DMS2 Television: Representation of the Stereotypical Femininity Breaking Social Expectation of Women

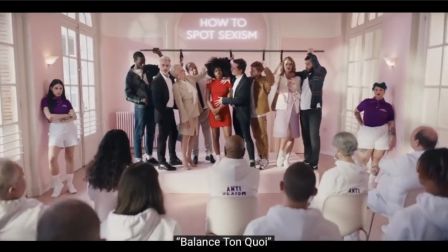(0:00)
In a modern context, the meaning of femininity seems to change.
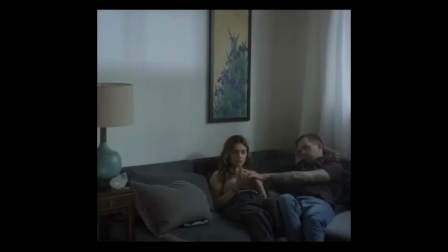(0:03)
The kind of femininity I'll be talking about today is not only about how we used to define women,
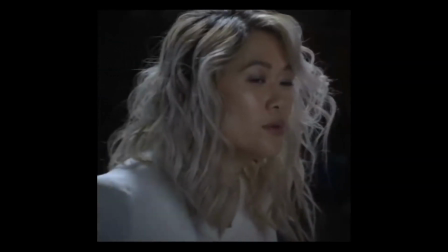(0:09)
but more likely to be how do women themselves define femininity now and break the
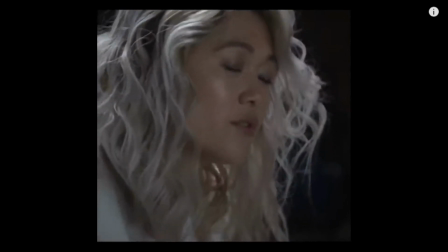(0:14)
stereotypical femininity in terms of some qualities we think that women should have or behave in.
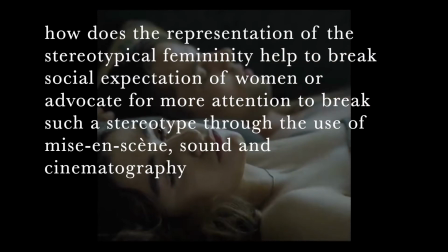(0:19)
Today, I'll be talking about how does the representation of the stereotypical femininity help to break social
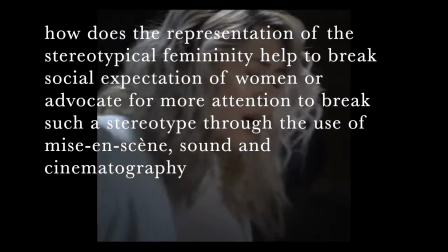(0:26)
expectation of women or advocate for more attention to break such a stereotype through the use of mise-en-scène,
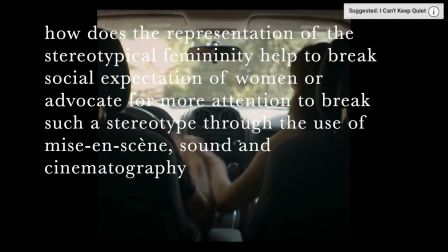(0:33)
sound, and cinematography in selected music videos.
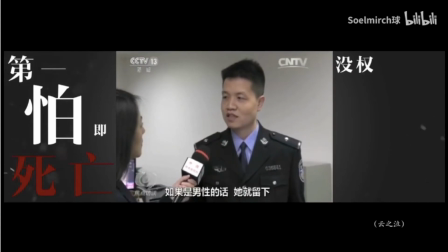(0:37)
In the first music video, the diegetic and non-diegetic sound represent the oppression to women conducted by social expectation,
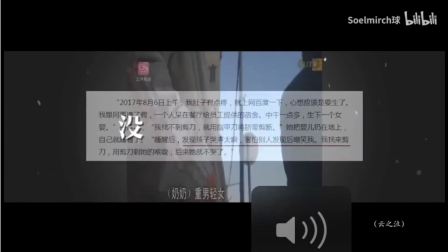(0:46)
and the composition appeals to more to care about women's rights. The use of voices of interviewees show women's struggles,
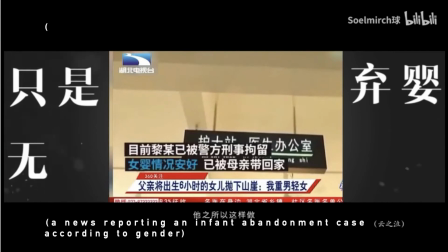(0:53)
such as infant abandonment according to gender and the expectation for a mother to give birth to a boy in rural areas.
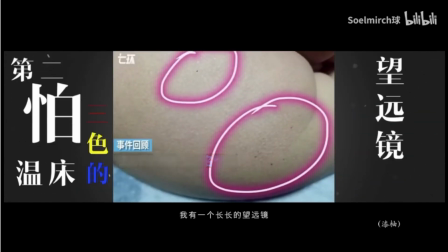(1:00)
The underlying ideology behind these tragedies is the notion of men are better than women and the failure of the loss of female protection.
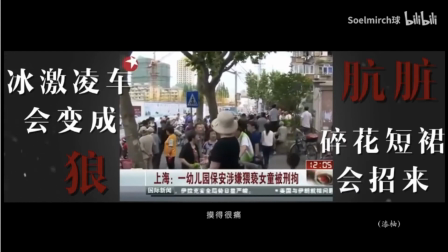(1:09)
The lyrics are like narratives that inquire in an ironic tone by why are social expectations killing lives.
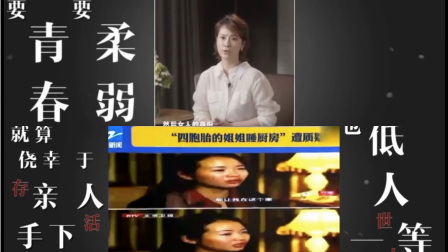(1:16)
This reminds viewers of a theatrical form of verbatim theater, which inserts testimonies into the live performance.
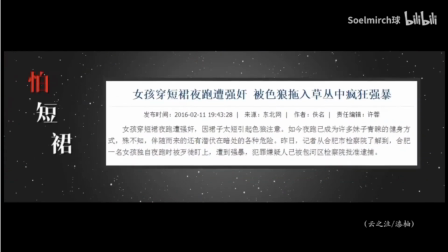(1:23)
Viewers would feel like the bias only exists in fictional drama. However, viewers also see a composition that is similar to Chinese news reports.
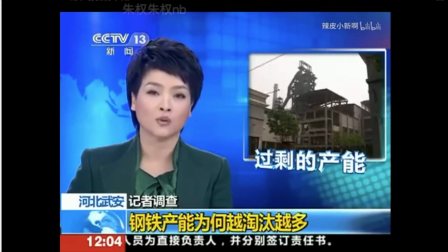(1:32)
The frame within a frame composition reminds viewers of this official and serious news report form.
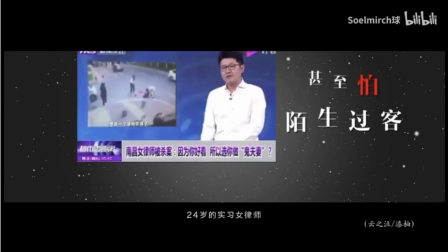(1:39)
It adds more seriousness to contents and tells that these events truly exist in reality.
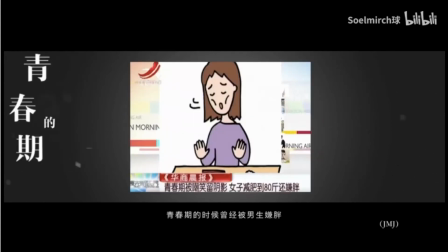(1:45)
Thus, this contradiction raises viewers' attention to current women's struggles in marriage, relationship, labor market, and childbirth.
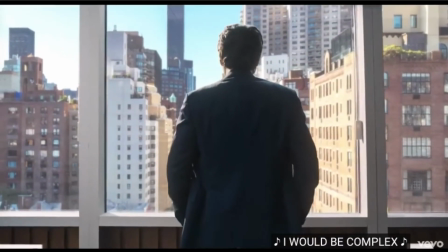(1:53)
In the men, the use of mise-en-scène represents manpower and female struggles by enhancing the stereotype,
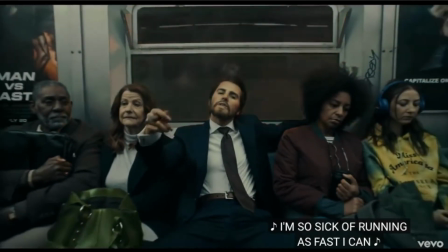(2:00)
and the use of cinematography subverts this man or woman norm. Viewers see that the setting of the park and the banner of world's greatest dead.
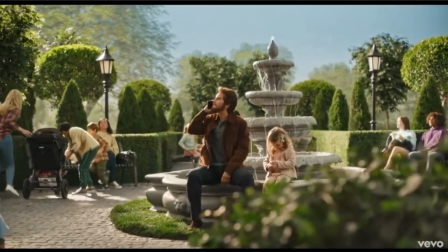(2:09)
The kinesis of women cheering for the protagonist caring for the baby only for a short period of time shows
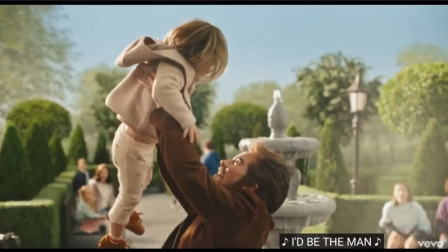(2:15)
a norm of men are deemed to be good dads when they care about the children with a less duration compared to women.
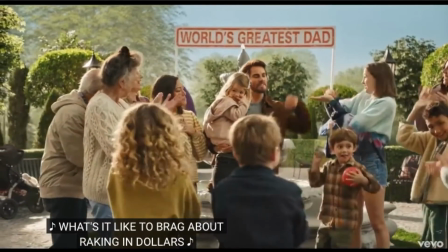(2:22)
This social expectation for women to be the caring role is drawn behind the representation of good dads and moms.
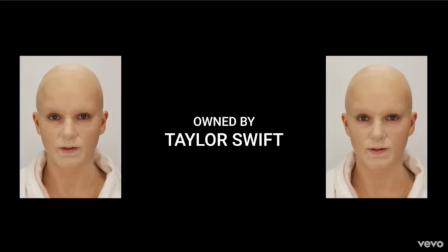(2:29)
In this video, the protagonist is male.
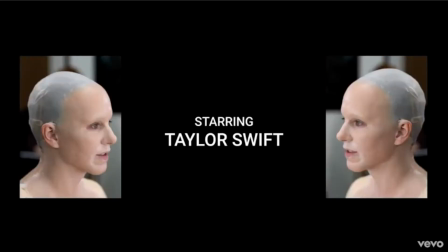(2:31)
However, it is created by special effects and motion capture and played by Taylor Swift, who is the singer and the director.
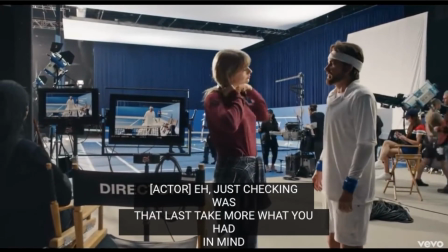(2:38)
In the end, Swift, as the director, asks, "Can you try to be more sexier, maybe more likable this time?"
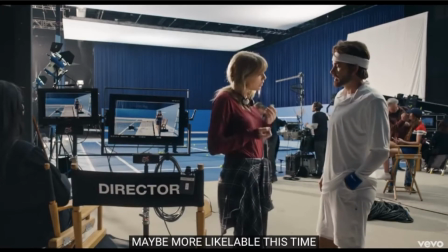(2:45)
It subverts the role that men and women often play in the entertainment industry, because actresses are often asked to please more audience.
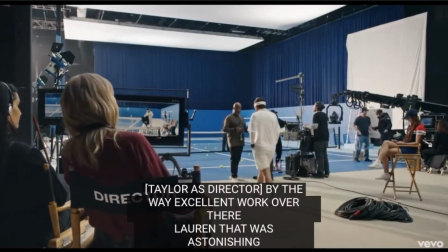(2:54)
When these questions are asked by a woman and a male voiceover sound is played by Dawn Johnson,
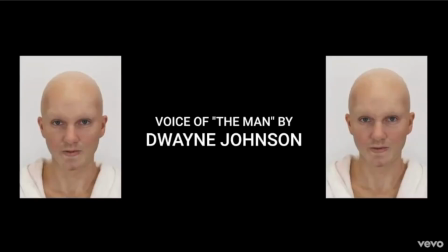(3:00)
who is often seen as a celebrity with masculine qualities,
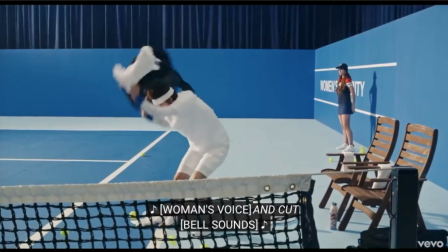(3:03)
this subversion is a challenge to patriarchy and reclaim for women power to redefine femininity.
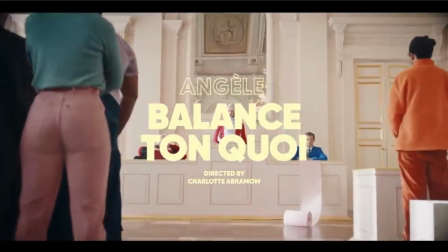(3:11)
In Balanced Zhonghua, the use of mise-en-scène represents situations of females being objectified,
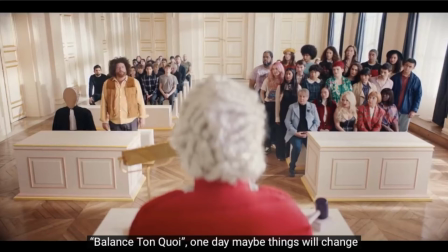(3:17)
and the rebellion to objectification is elaborated by the use of cinematography.
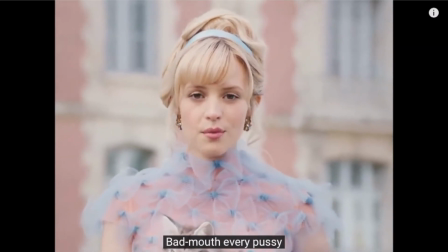(3:22)
At the beginning, we see a cat being held by the protagonist. It is telling the audience that females are sometimes seen as pets,
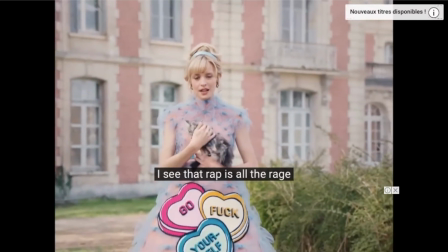(3:30)
because an underlying meaning of a domestic cat conveys is obedience or dependence.
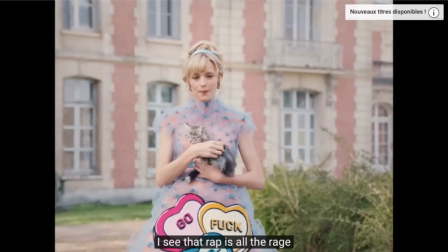(3:35)
It is almost showing a social expectation to women that they should be obedient as pets.
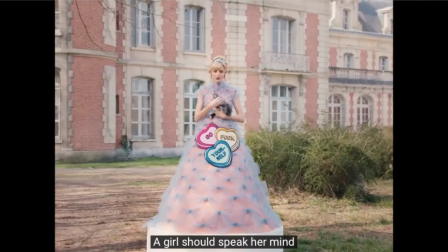(3:41)
However, as we see that the cinematography changes from an extreme close-up to a medium long shot
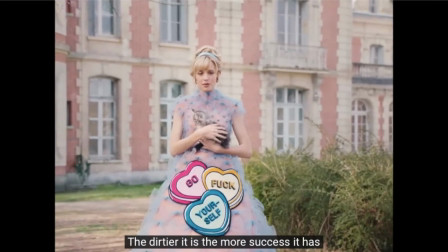(3:47)
to show the signs on her dress saying "go yourself" contradicts with the meaning that the cat conveys.
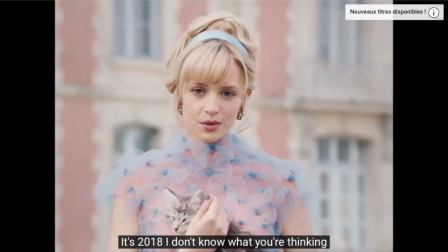(3:54)
The cinematography employs a pan down and it follows a particular man gaze angle.
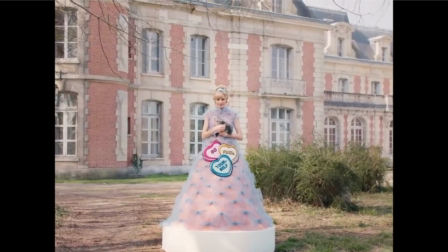(4:00)
However, the protagonist gives a middle finger. It challenges the traditional thought that women have to be dependent on a more masculine figure.
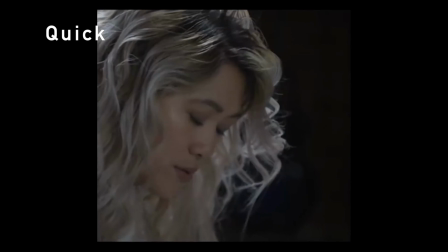(4:09)
In Quick, the use of mise-en-scène breaks the stereotypical definition to femininity.
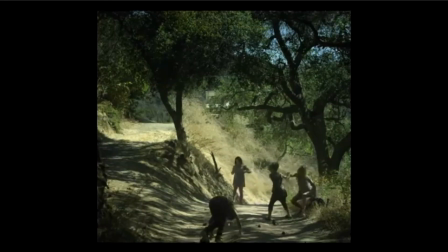(4:14)
Viewers see that the protagonist, a trans female being bullied by kids because of his feminine features, his costume, and makeup.
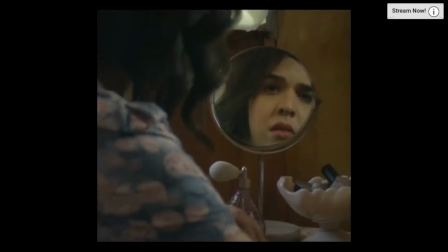(4:22)
As a woman, when a dress doesn't fit her that much, showing that she is a little bit strong, she gets bullied.
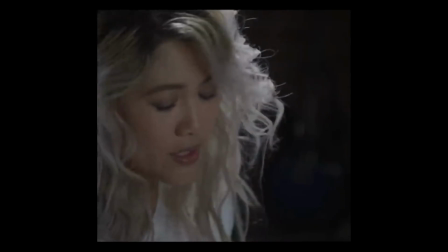(4:27)
It represents to the ideology that women need to be slim and they should represent to a weaker figure to match the stereotypical femininity.
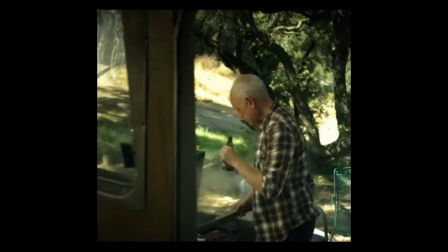(4:36)
The prop of the beer bottle represents to her father's concern of her being transgender.
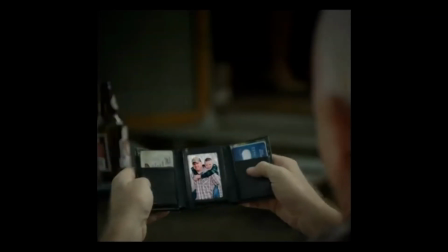(4:41)
And after giving a close-up to this photo and her father holding it, the next shot is that she dances with her father.
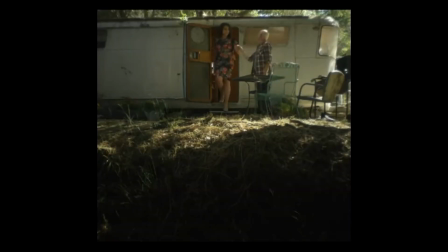(4:49)
Her father twirled her and she bowed. This dance represents too the acceptance of her father of her identity as a woman, as well as foreshadowing the society accepts her as a normal person.
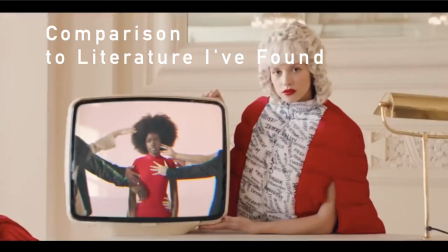(4:59)
The representation of femininity is achieved by demonstrating the stereotypical femininity and challenging the norms.
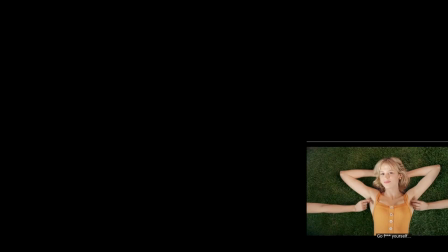(5:06)
It is similar to what Lewis describes, that the representation of femininity is achieved between conforming and resisting codes of gendered appearance,
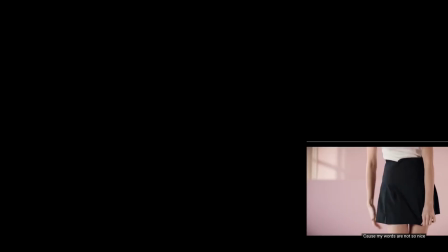(5:15)
between following marketplace dictates and innovating fashion trends. The representation of femininity depends on the portrait of characters,
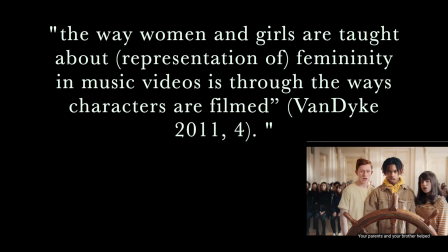(5:23)
and Van Dunk said that women and girls are taught about representation of femininity in music videos is through the ways characters are filmed.
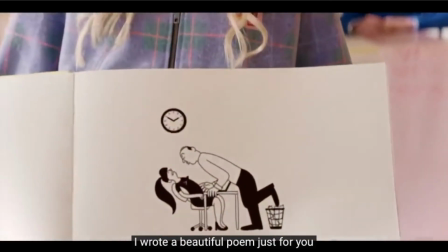(5:32)
The representation of stereotypical femininity is showed by deliberately detached female figures from stereotypical beautiful looking.
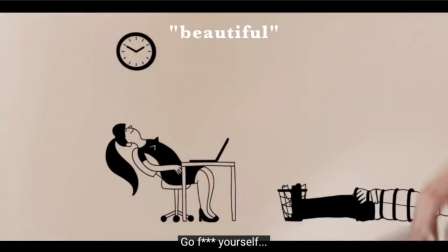(5:41)
This is different from what Apuk says.
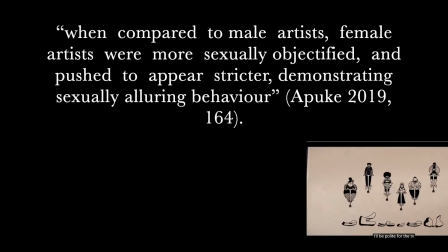(5:43)
When compared to male artists, female artists were more sexually objectified and pushed to appear stricter,
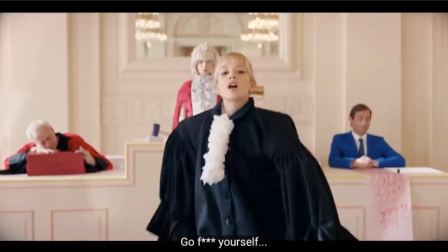(5:51)
demonstrating sexually alluring behavior. The reason behind this is, though, that it is realized that women have different kinds of beauty.
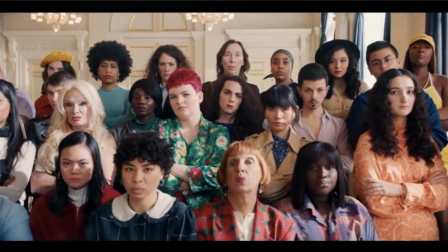(5:58)
In this money-driven industry, audience still pay for this restricted view of beauty, thus leading to sexually objectified female figures.